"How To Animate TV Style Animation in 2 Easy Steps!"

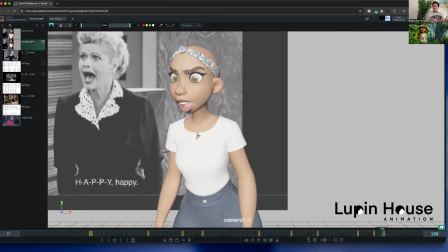(0:00)
So this is the thing. So at the moment, you've got it in spline and it's really slow. The timing's floaty and stuff like that. So how do you fix that? This is what you have. You've got your pose A and your pose B, which Mhm. is signified on your things here.
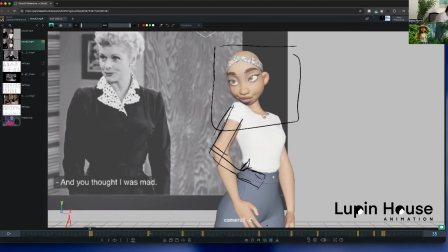(0:15)
So A to B, right?
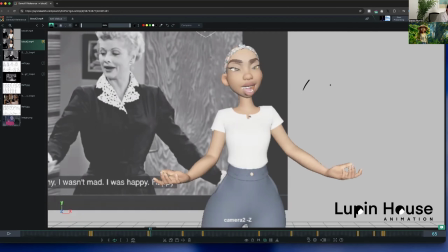(0:19)
Pose A, pose B. Yeah. So I'm just going to draw that here. Pose A, pose B. Now this is your key pose. This line, I'm doing red. This is the key pose that you have.
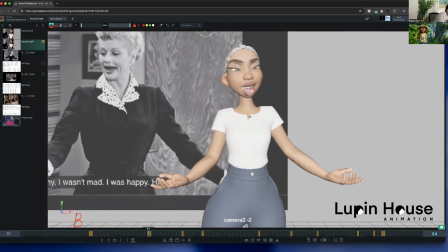(0:33)
Now to get to that pose, the timing that you have is linear, which means that
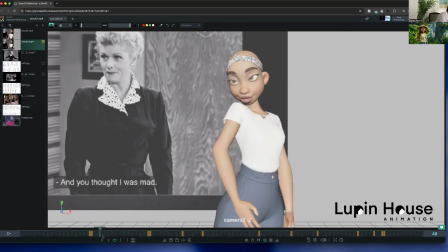(0:44)
where did I draw it?
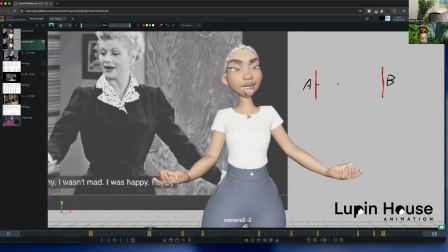(0:50)
Okay, so the timing that you currently have is this. It's which means equal spacing between each frame.
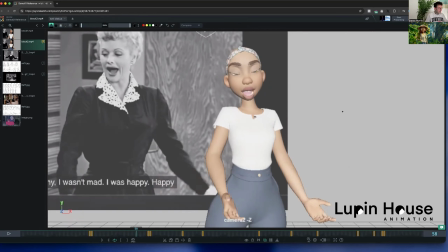(1:03)
So each frame from A to B right now is the exact same distance or slower, and you can measure that like this.
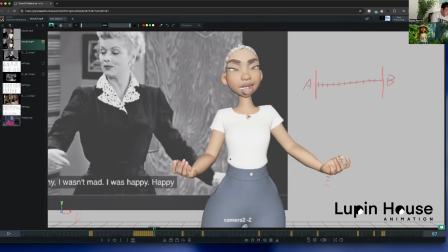(1:17)
Right, so if I turn on the ghost, you can see down here, like that. You see how you can see the spacing is exactly even? Yeah. So the spacing between the body parts is what represents a timing graph here.
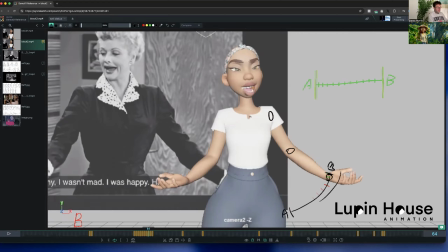(1:33)
So this was pose A, and now this is pose B. And so this motion here is the same motion that we're going to be drawing at the top here. So what you have currently is this even timing, but what you need is a more designed timing, and that's using the principles of animation.
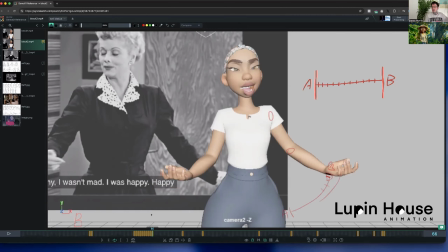(1:51)
So you can have an ease in and an ease out, or you can have an overshoot, or or you can have an antique before you move, something like that.
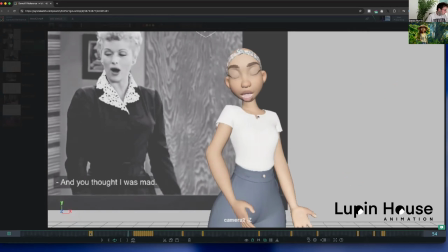(1:57)
So let's just watch the dialogue. Yeah, so it's just kind of abrupt.
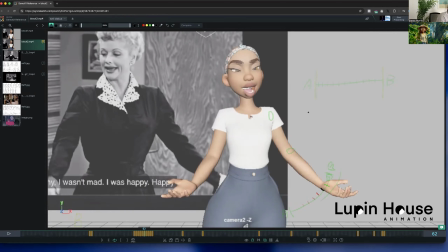(2:03)
So the timing that you can have is you got pose A, pose B, and you just want to get there, and you want to have a little ease in, because we don't just start at full speed,
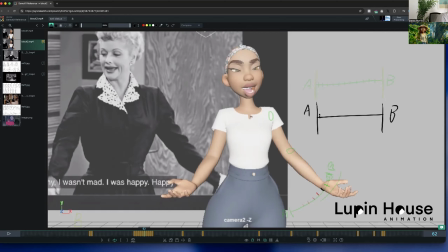(2:15)
we need to build up the speed. So you should always have a little ease in, right? So you can have, let's say, 2-3 frames ease in, and then jump, big gap, that'll go fast, and that will stop the floatiness because now we've got speed. And then another big gap, but now because we're going so fast, we have to do two things.
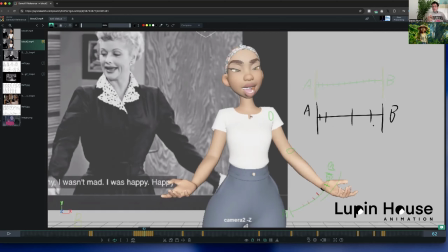(2:34)
We have to resolve the motion, or we have to ease the motion or overshoot it, right? So we're going so fast, we can't just stop. Just like we can't stop, just like we can't start and go super fast, we can't just stop all of a sudden and hit a wall. So with this, you can go just a gradual ease out like that with the timing, like this.
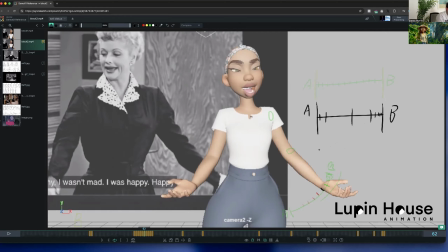(2:53)
Or if you need to do an overshoot, I'm not sure how to draw an overshoot. Right, so let's just say you got the same timing and you go fast. Here, you hit the pose here, so this is still the key pose.
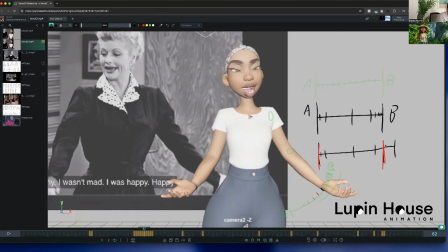(3:08)
This is still the key pose here. But then you go past it, you hit this here, and then you start coming back and you settle in it.
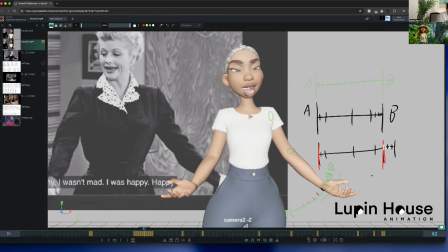(3:22)
So if you're looking at it on a like a more of a arc kind of sense, it would look like that. So this is your key pose, this is your pose B, and your timing would be, let's just go there.
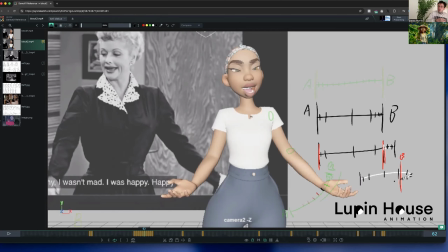(3:44)
And you ease back into it. So that's the overshoot. So you go past the actual frame and then you come back to it like this. Like if I was to punch someone, it's like, oh no, it's not opening. So when I punch someone, I come back. You see that? Yeah. Yeah. So I'm not easing back to a stop. So when I ease, I go like this and it just eases to a stop.
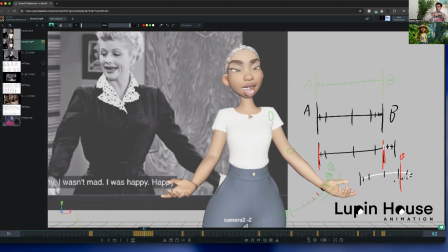(4:01)
But when I come back, it does like it goes further and then resolves. Whereas if you're easing out, you can ease out into this.
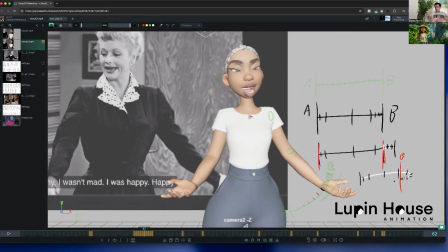(4:09)
See how I lift up? So you could probably ease out into this one, to be honest.
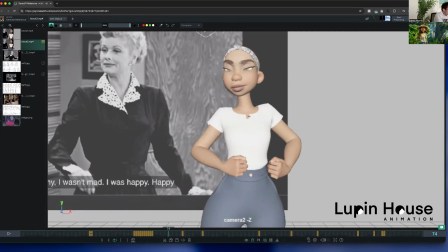(4:16)
And why I was in there. Yeah, well she's doing like if we look at her, here, she's doing this motion here. So you can see she's a small ease in, fast, then it slows down here and then comes down, right?
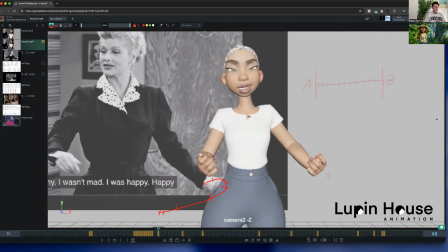(4:33)
That's what she's doing. It doesn't mean we have to do it exactly. But I'm just saying the thing is, reference is there just for the poses. We don't have to copy the timing because Rita's a different person. She's old. Rita moves different. It's just we get what we need from the reference and then we stop using the reference completely.
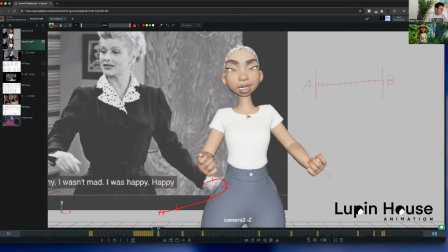(4:49)
Not stop relying on it so heavily. So the thing is, throughout your animation, we've got this.
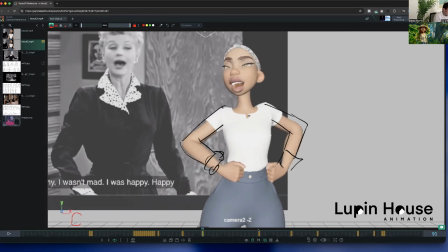(4:58)
regardless of the motion. So we've got this from here to here. You see here? Same timing.
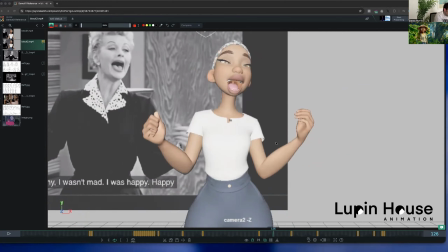(5:05)
Same timing. This one's actually quite nice. You've got like a pose here that you haven't marked out. I don't know what's happening. Sorry. Oh, it's Maya again.
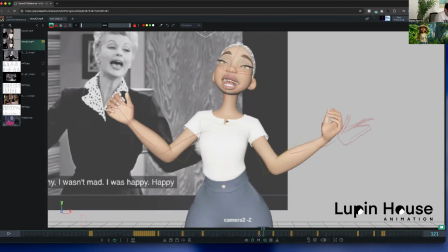(5:23)
Right, so this one, you actually come, you do have a bit of an ease.
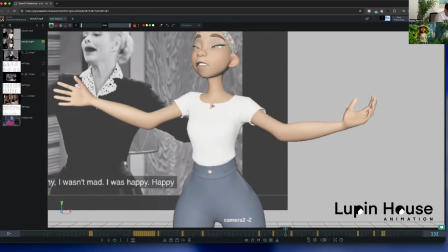(5:30)
And then here you shoot out and you have like an ease here. So this part of the animation actually works.
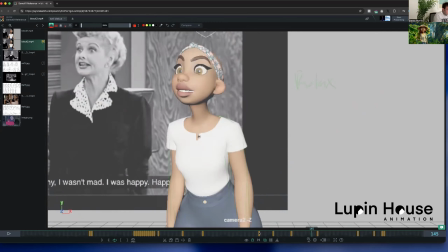(5:36)
See that? Because what have you got here with the timing? You've got,
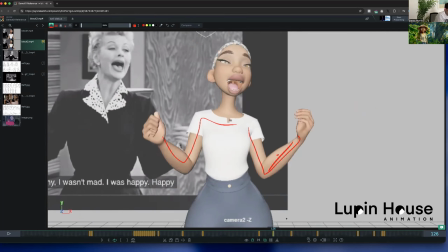(5:42)
right, so you don't have it like what the one frame is, but it's working because we're coming back here. You're doing like an anticipation. So you've got the anticipation. I'll do it like this.
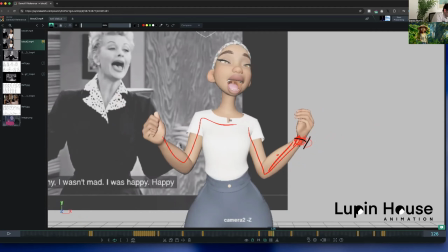(5:55)
This is your anticipation. And then doof, right?
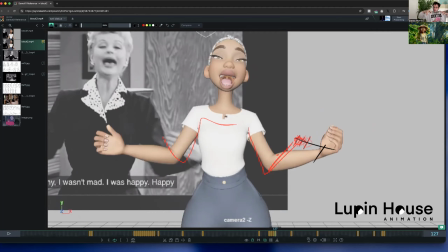(6:03)
So the same thing with the bouncing ball. If you squish it down first, that's building up the energy to pop it off. So that with that kind of thing, then you can have a big spacing from like, do you know what I mean? Then you can start with a big spacing because you've used these 3 frames here to build the energy, and then you can shoot off.
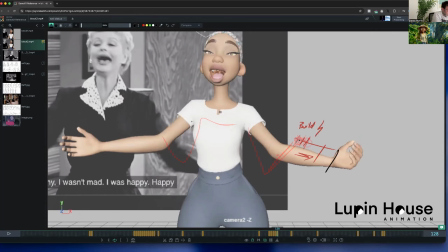(6:23)
So that's what you have here, and then you've got the nice big timing, and then it's like easing up here.
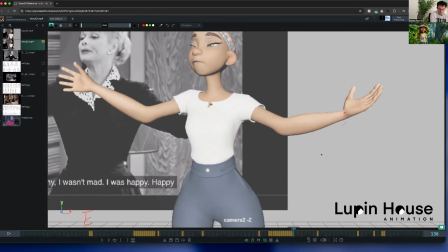(6:32)
See that? So but what you've done here is great timing.
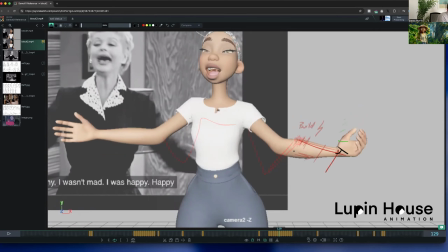(6:36)
So if I was to draw it now super clear for you, you've got it easy in here, right? Small time, and then you've got a big, there's no arc there, it just shoots off. So that's a bad drawing.
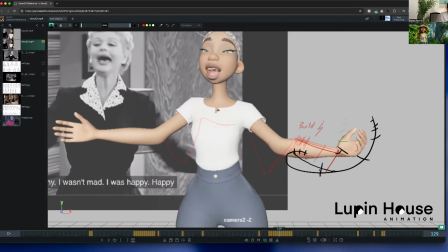(6:52)
But then you shoot off here, and then you've got that, and then you've got the settle here. Right, so if we were to take this,
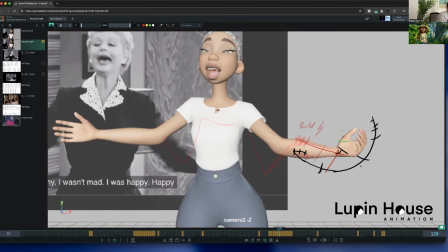(7:09)
if we were to take this and put it in a timing graph like this, then you've got an anticipation here. So how do you know in this part is anticipation, not ease in or ease out?
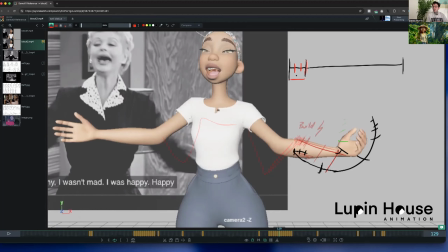(7:25)
It's what you've done. It's what you've done. I'm just showing you what you've done already. So Okay. So an anticipation is like, if I was to throw a punch, back to the punch analogy, instead of just easing into a punch like this, which you can do, right?
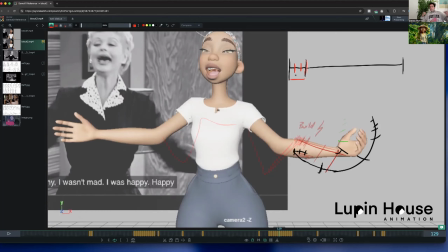(7:40)
If I wanted to make it more powerful, I need to get my power. I need to build up the force that's coming, and then I can attack much faster. So you can ease into a punch. You can very much ease into it. That's what a jab is. A jab is kind of like an ease. But then if I want to do like a damage punch, a powerful punch, I need to come back, build the strength, and punch it.
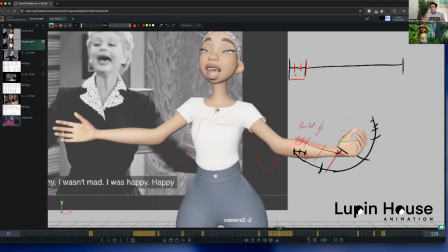(8:00)
So if you look at your animation, anywhere you need to build up strength before you do the motion. Does that make sense? It's like when you do a jump, because you're about to use a huge amount of force, you need to go down first to push. You need to go somewhere to spring.